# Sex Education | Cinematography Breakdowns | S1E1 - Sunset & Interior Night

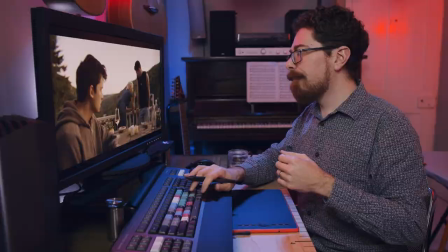1269s
Like this probably doesn't matter so not even worth worrying about in that respect moving through we cut back into these and you
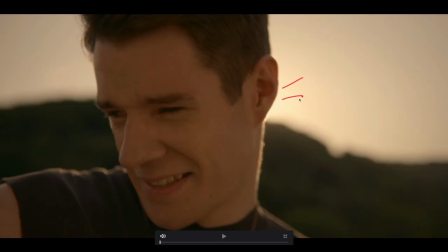1278s
can see that harder edge you're picking up more there's this bright light behind so the sun is probably feeling like it's just around here beaming out kind of make that red so you can see it we've got real edge on him we've got edge down this side as well just catching on his shoulder which is cool but the rest of his face
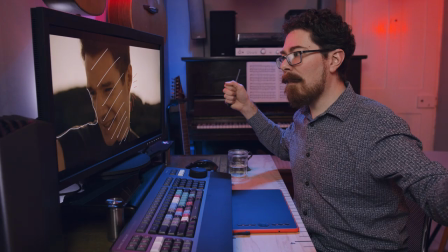1295s
is just completely flat so my gut would be here they have a big bounce really big like 8 foot 12 foot
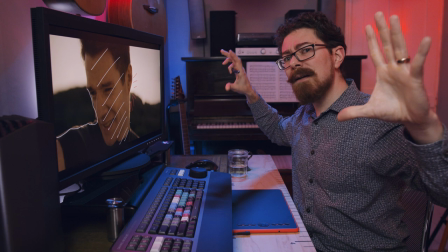1304s
possibly bigger probably not actually bigger because they're on that veranda deck area so I doubt they get a 20 foot in there
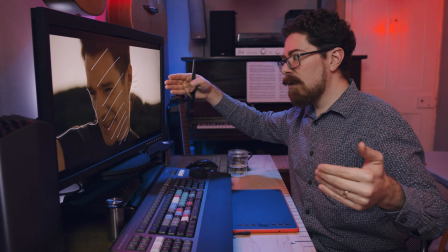1311s
but certainly a 12 foot could be there just giving a return in this kind of scene you can do all of that just with sunlight and a big bounce if you're
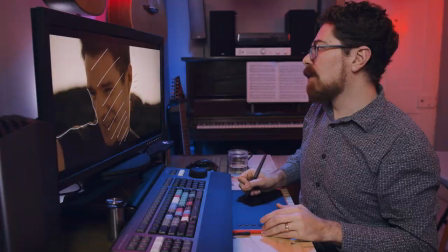1319s
going for this look and you're not trying to get lots of contrast in their face you just need level back so having a big bounce in here which would just return
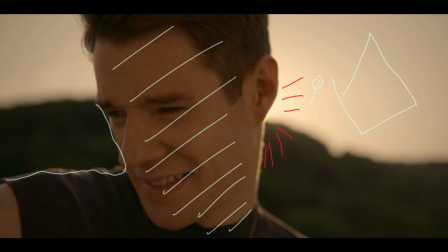1328s
everything that you're getting from the sun and you've got your talent there and then the sun's over here just beaming in, that's going to give enough back to them that you're not going to have too much problem getting exposure and having massive discrepancy
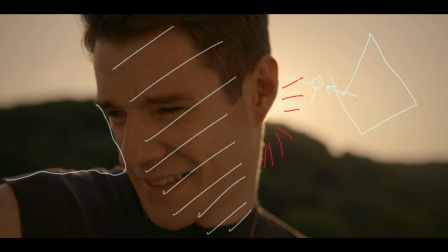1344s
between them and the sky which could just bleed out to just harsh overexposure and you don't want that.
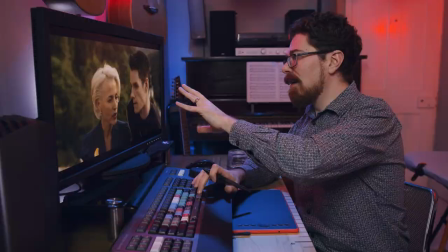1351s
Now at this point everything drops back down, it feels like they're a little bit later now although this is just over the course of like a few seconds in the scene
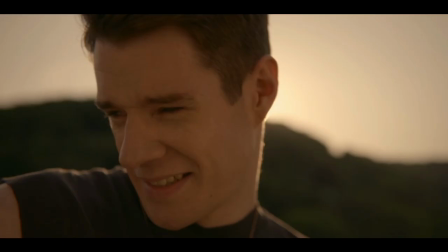1359s
and everything goes a lot grayer very different skin tone between those two
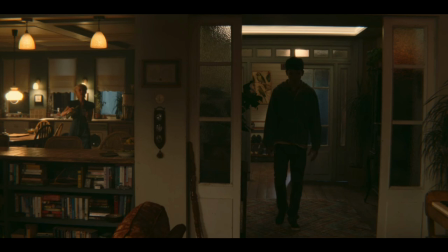1366s
and then we go inside and it moves very quickly to a nighttime vibe here so immediately we've got all of those practicals coming back into play those are really super bright especially like this one just here is giving so much out that i feel like actually that is playing on this table completely.
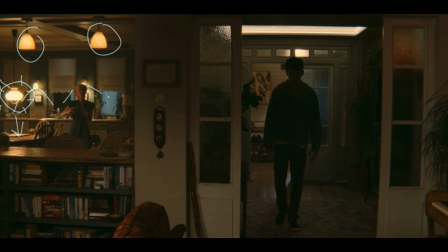1386s
These that we've called out before definitely playing and helping to cut out Julian Anderson from the background just there. Outside we're going off to blue now so that's really feeling like night time feel compared to the inside which is very warm very tungsten. Got a big soft light just here I don't know what this is actually this is kind of weird.
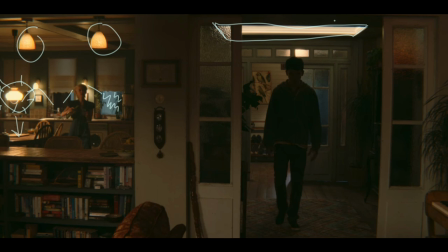1406s
This feels like maybe it's a skylight but equally maybe they've just got a big light light matte or something up in there but it's not really playing on Otis at all it's just acting as an area light for all of this down here and then we've got a little bit of something coming
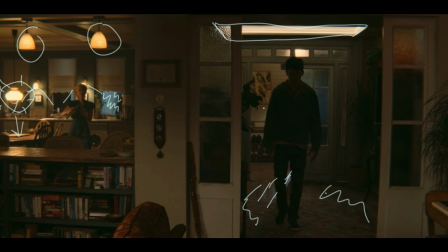1422s
in from the doorway just there just giving a bit of a shaft of light good layering just here and they allow the actors to move through the scene quite a lot so we've got quite a down area here where not much light's catching and then we've got a little bit of light catching
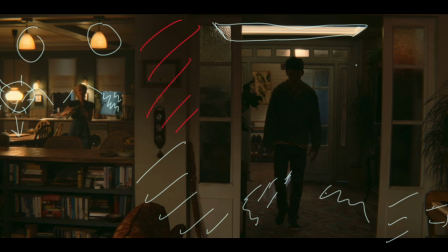1439s
on the walls down here and the piano and it's setting you up because in a moment I mean Otis is completely in silhouette now which is kind of cool and
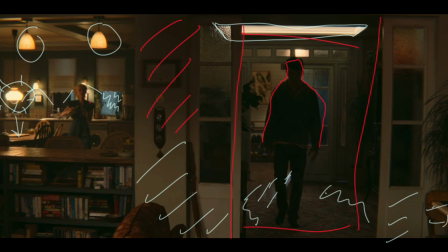1452s
we've got that again frame just here the whole area is just framing up Otis and then we've got his mum just over here kind of not framed but because she's in front of those lights
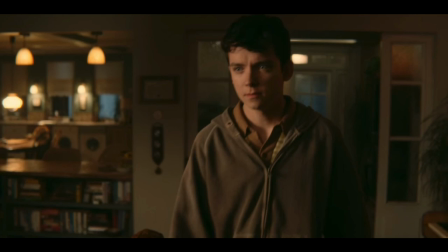1465s
and things and she's moving she is an obvious thing in the scene Otis moves into his light just here and his mum's moving around as he does that we've got quite a nice light on him and you can see in his
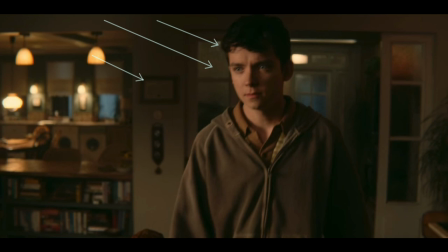1479s
eyes just there it's a little bit blurry but you can see we've got a catch light and everything does appear to be coming in sort of this direction and that's going to stay consistent throughout these next couple of shots we've got quite a lot of light coming over onto that side his face
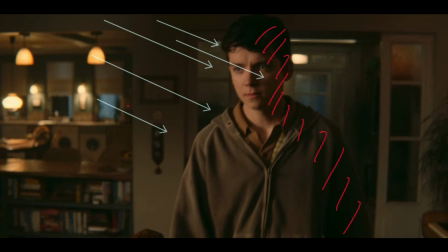1494s
getting a little rembrandt going on and then this side is actually more down than most things that we've seen so far in this series so that's all down there everything else is the same but when you're doing this and you're balancing the levels between different zones because we've got a lot of area
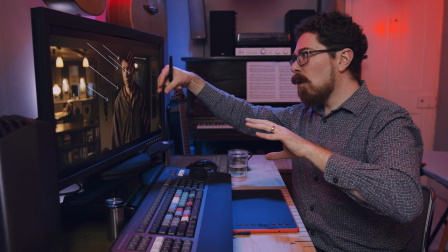1510s
to cover here think you're lighting the kitchen back there you're lighting through the doorway here you've got a bit of top light so you can light this sort
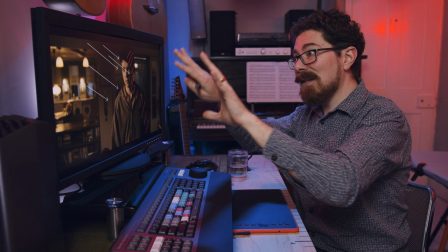1517s
of hallway in between and then he steps forward and he's got to get into this light so you've got to think about every single position
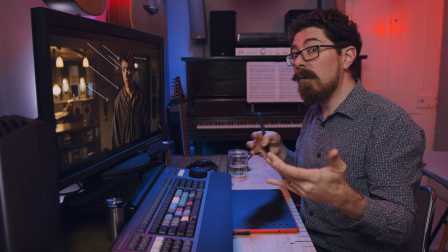1523s
and how that all balances out as a pattern or across the whole scene so that everything looks right and
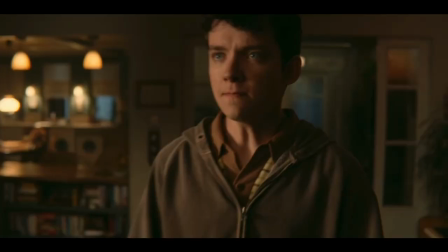1529s
the actors can actually move around and not not be worrying about if they're missing their light when they're doing that. Gets closer you can still see a catch light in his eyes and then we flip to a reverse as he turns around his mum comes in.
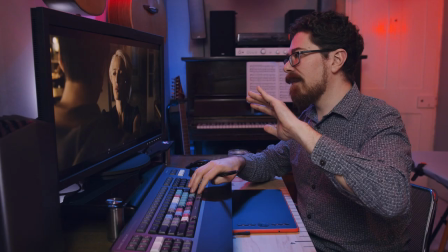1544s
This is consistent but obviously because we're flipping to a reverse shot there
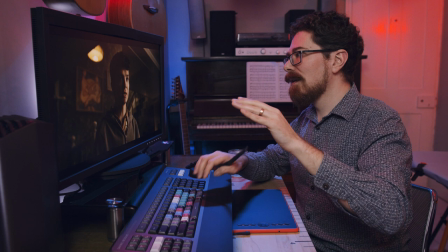1549s
everything does appear to flip around and you can get a better idea of what's going
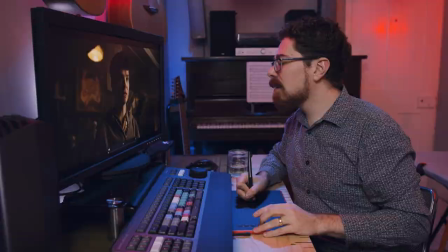1554s
on here this catch light is just about level with the middle of his pupil just there so we've got that going in here and actually in this eye as well just there which is cool we've got this practical which is playing on everything over there stairs are being illuminated so they've got another light source up here just making sure that everything stays consistent there's some light going on up there so we can see some shape and form
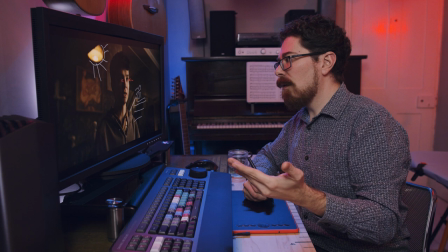1584s
creating layers within a scene like this is important so even if you're saying I only need one fixture and a couple of practicals to do this there's still stuff like the deep background and also general level for the whole space that you need to think of we do have a lot of down now this is really getting into the kind of contrast ratio that I kind of sit at for my what I like on faces kind of contrast ratio regardless
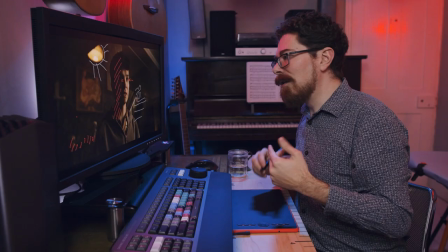1608s
of story and everything else this is kind of my zone at least for now until I get a new thing that I'm really into and
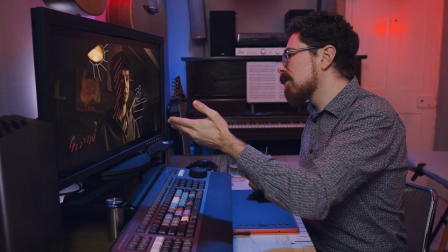1617s
it's kind of cool we got a lot of down on him we can see the catch light the catch light isn't super high it is scooting in under his chin a little bit just here so we've got that coming in like that and you can see sort of the angle based on all of this stuff is roughly flat actually to him like this as we flip around we're gonna see
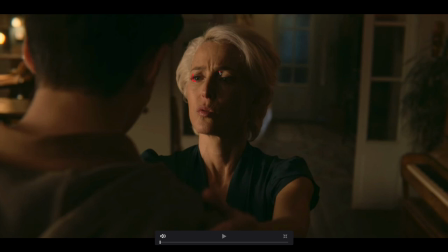1640s
the same kind of thing on Gillian Anderson just there so we've got catch light in her eye off just here and similar shaping all the rest of it still catching on him but we still got
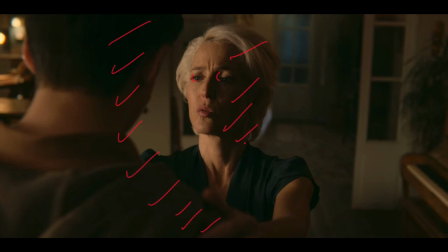1653s
quite a lot of down on this side as well it's quite a dark space so I do wonder if they actually had to bring in neg for this or
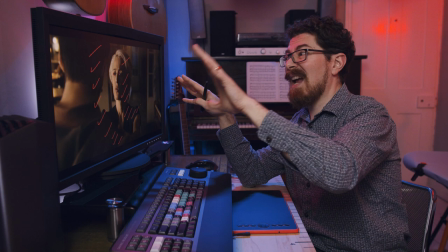1661s
because we don't have many white walls in this house if they just were able to light it and then just have that fall to
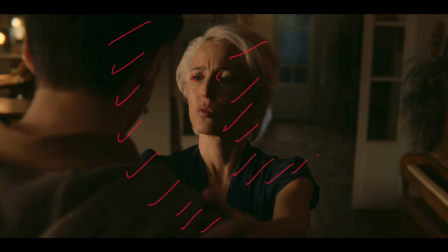1670s
neg without any extra. A lot of the time if you were doing this and it was a normal house you'd have to add neg.
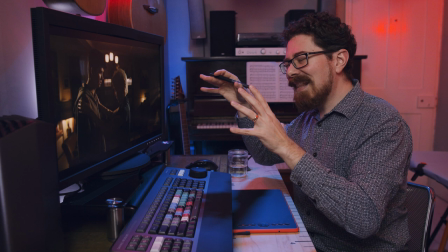1679s
When we move to this shot just here we find that the light is roughly the same for them but they must be cheating it because
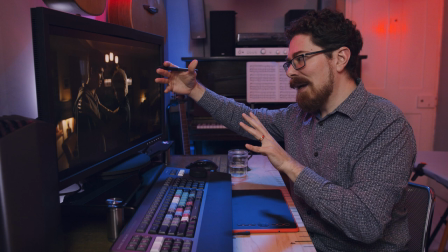1686s
where the light would have been before it can't actually be there now I don't think that it's anything that was in the background here that was playing on
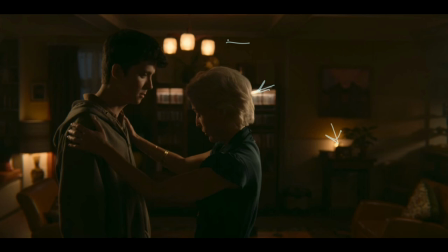1693s
them those are just practical sources all this stuff going on in the bookshelf just there or this this is probably what they're saying is the motivation for everything so that is meant to be kicking on to them
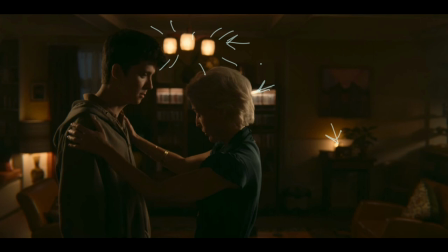1708s
but it's not that I think they're doing two things here we can see that on the back of her head we're catching some light and the back of his head we're catching some light so I reckon I'm gonna stick it on this that they have light coming in like this sort of from off-camera up this side and